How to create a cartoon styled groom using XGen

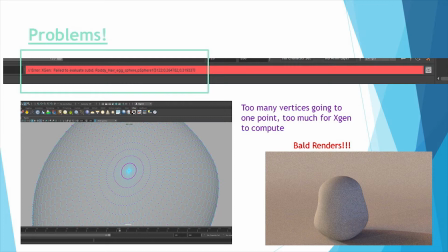However this is where I reached a major problem in iteration 2. My mesh had more problems which stopped me from batch rendering.
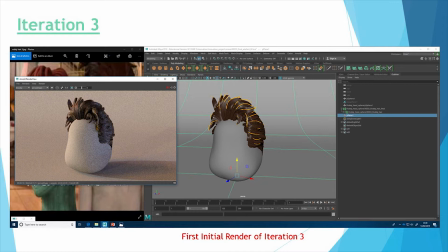These problems were to do with the vertex points at the top and bottom of the mesh and the mesh not being UV'd. This leads me onto iteration 3. Essentially all the stages outlined before were completed to the same level. However the mesh had now been UV'd and the vertex points were removed and batch rendering was successful using Vray.
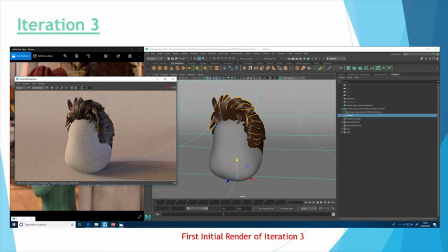Fortunately it was not a problem for me to change renderers but does cause some queries about the reliability of XGen.
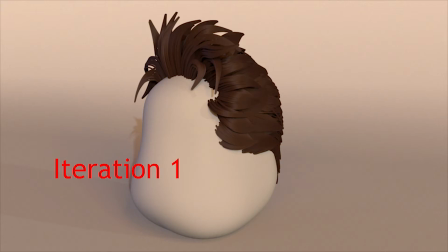Furthermore, because I can now batch render results, I could analyse my simulations more thoroughly.
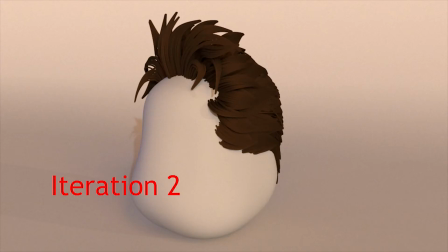Overall, the initial motion is quite realistic and needed to look stiffer to match Aardman's stop-motion style.
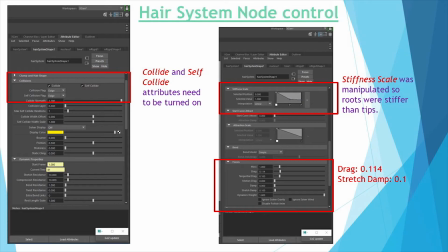My results improved when I watched the Khan Academy's video series outlining the physics behind dynamic simulations. These videos introduced me to the damping, stiffness and compression parameters in the hair system node.
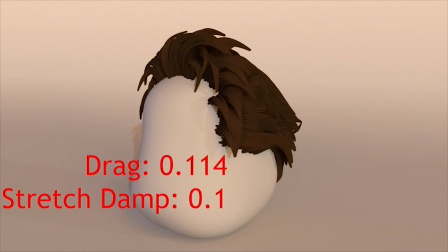Ultimately, some results were too stiff and some moved too much. however my final simulation results had a drag of 0.114 and a stretch damp of 0.1.
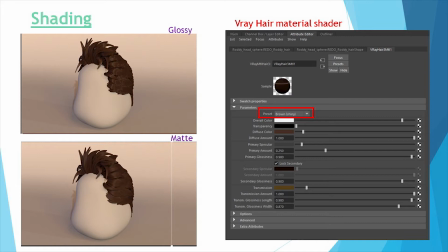I also manipulated the stiffness scale so that the root is stiffer than the tips. Along with creating the simulation I was manipulating the v-ray hair material shader. I began with using the shiny brown preset in the shader. This was too glossy for a clay natural look because it reflected light too realistically.
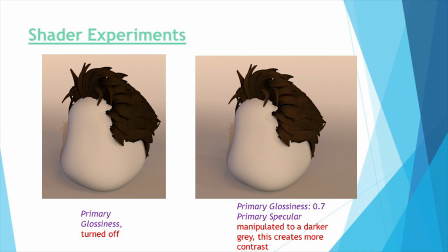The matted brown preset suited the reference more. From this I experimented with the glossiness and found that the lower the glossiness valued, the quicker the render. My final shader had a primary glossiness of 0.7 and I manipulated the primary specular to create more contrast between highlights and shadows.
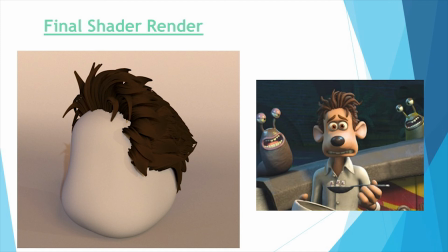To conclude, I believe that I achieved my aim of recreating the flushed away Ardman aesthetic to a large extent. On the whole, I think I did reproduce the clay texture of the hair, but the shading could be improved to appear more unnatural. Perhaps we're using a ramp node to control the highlights of the hair and the strands could appear more round rather than angular.
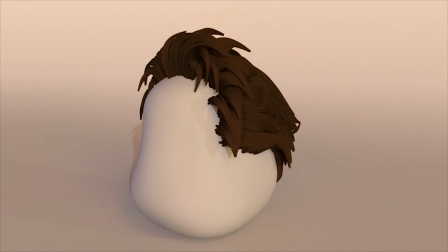Also, I believe the motion has a nice bounce but retains the stiffness as seen in the original movie.
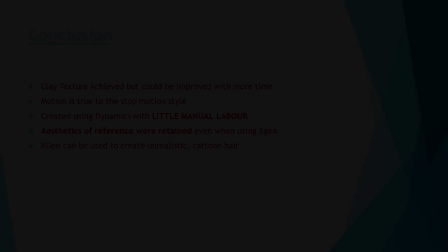And ultimately, this was created through simulation with little manual labour and therefore very efficient to produce.